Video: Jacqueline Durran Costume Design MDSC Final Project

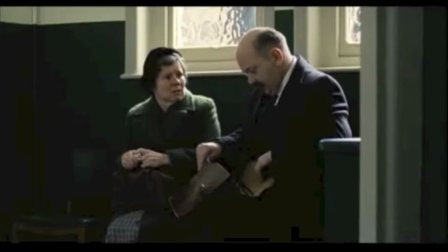(0:18)
Jacqueline Duran's use of simplistic attire for the main character, Vera, creates an authentic image for the viewer and allows for a greater sense of realism.
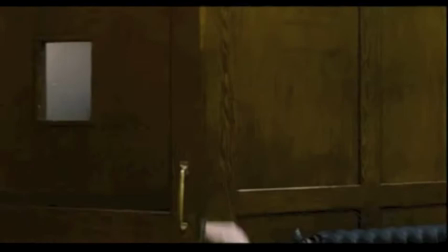(0:26) We're waiting outside with Frank. Is Frank here? Yes, they're taking care of each other.
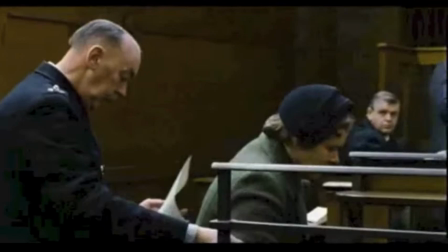(0:32)
Duran used Vera Drake's costumes to portray innocence throughout the movie, but in reality she was a criminal performing illegal abortions.
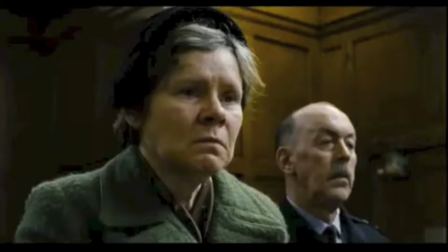(0:40) Case number five on the list, Your Worship, Vera Rose Drake. Good morning, Your Worship.
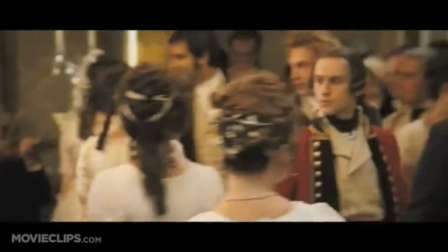(0:46) It is my privilege. I talked about the dance, knowing what to remark on the size of the room or the number of couples.
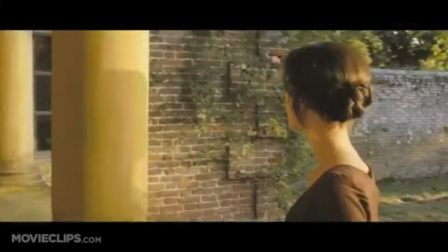(0:53) I am perfectly happy to oblige. Please advise me of what you would like most to hear. My dear Mr Bennet, have you heard?
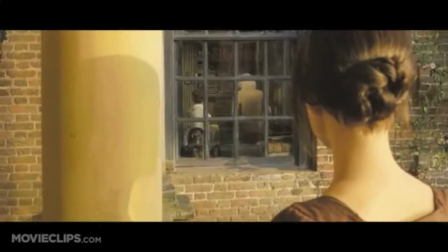(1:01) Netherfield Park is let it last. Do you not want to know who has taken it?
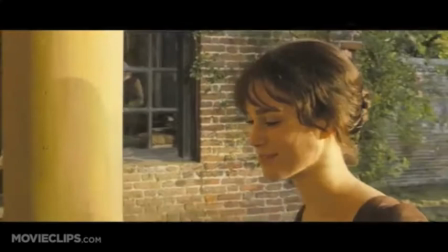(1:06) As you wish to tell me, my dear, I doubt I have any choice in the matter.
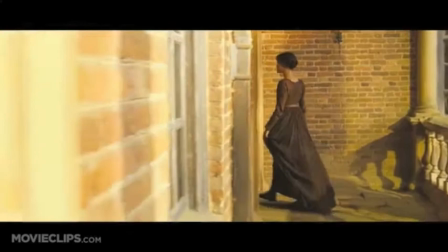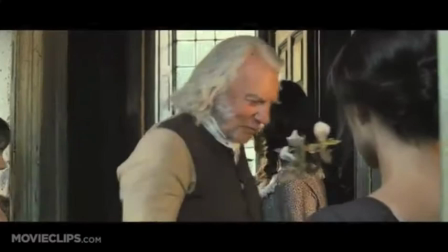(1:17)
In this scene, Duran's use of costume portrays the class status of the family at this time.
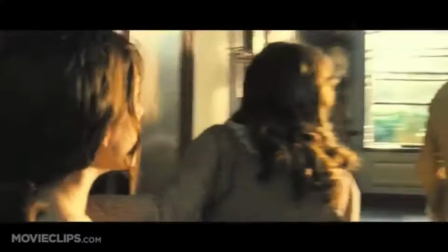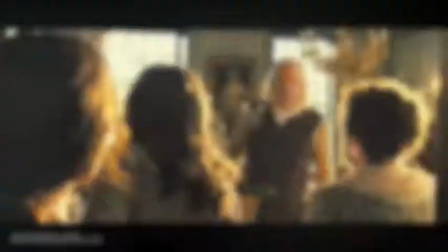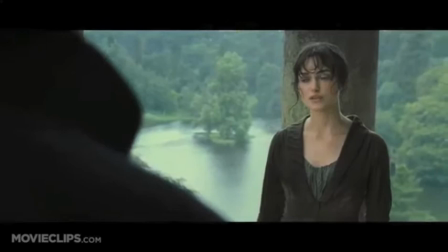(1:35)
Her choice of costume was important in this scene because she had to make sure that Duran would not ruin the costume and would fit well in the scene.
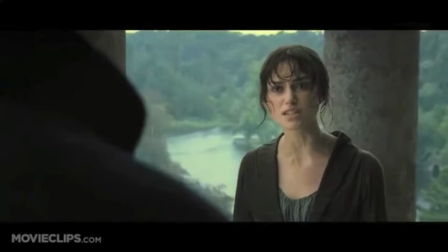(1:47) Endeavour and civility, I am less repulsive. And I might as well inquire why, with so evident a design of insulting me, you chose to tell me that you like me against your better judgment!
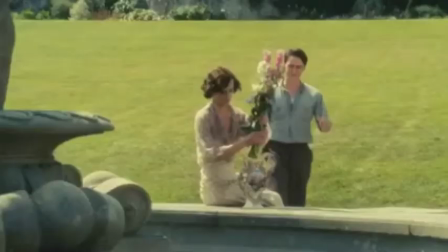(1:54)
In the film Atonement, Duran once again brings her unique perspective to the past, combining styles from the 1930s with modern fabrics.
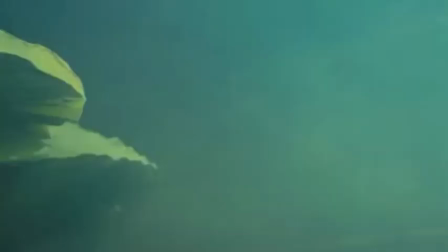(2:01)
This combination distorts the reality of the time, which intensifies the film's quest to blur reality.
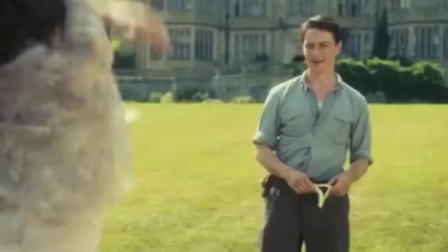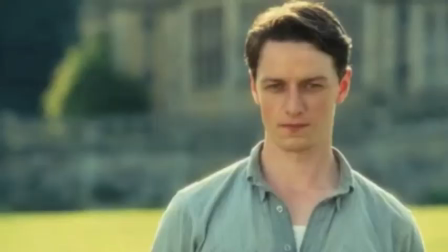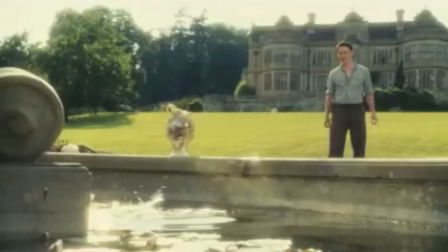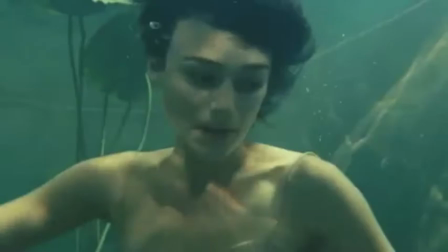(2:25)
In this scene, Duran uses Keira Knightley's slip as an illusion of exposure. While it exposes Robbie's desire for Cecilia, it gives the false sense of nakedness.
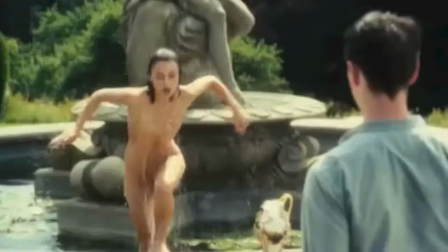(2:33)
The lack of transparency suggests that not everything in the world of film is as it seems.
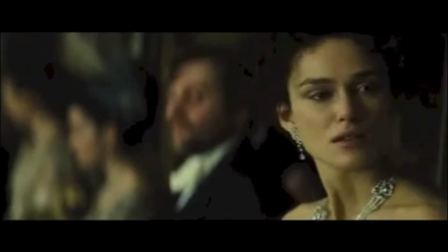(2:41)
In Anna Karenina, Duran uses jewelry to portray class status in the prestige role of Knightley's character.
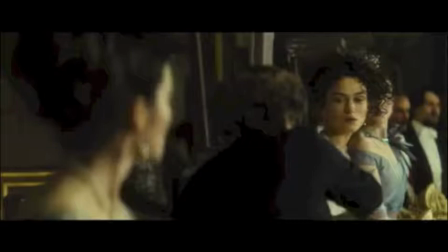(2:47) Please, I would be honored if you would take mine. Thank you, Eric.
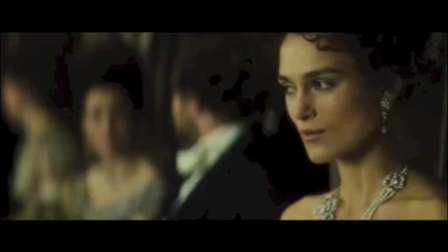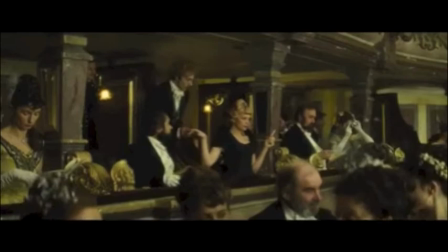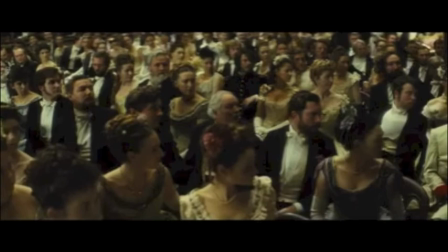(3:02) Everyone's looking. Let me look. That's my cloak.
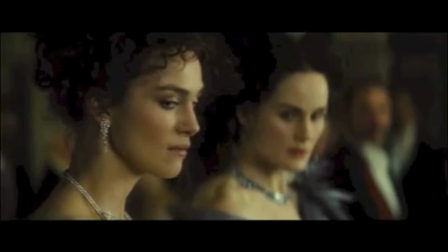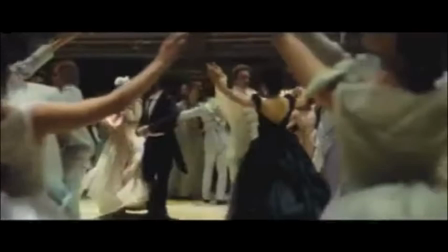(3:15)
In this scene, Duran designs a beautiful black gown to show Anna Kurnina's moment of triumph.
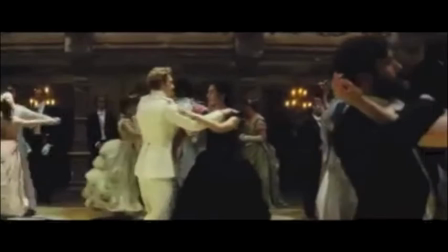(3:20)
It was important for her to make the dress light because of the strenuous dance sequence the character undergoes.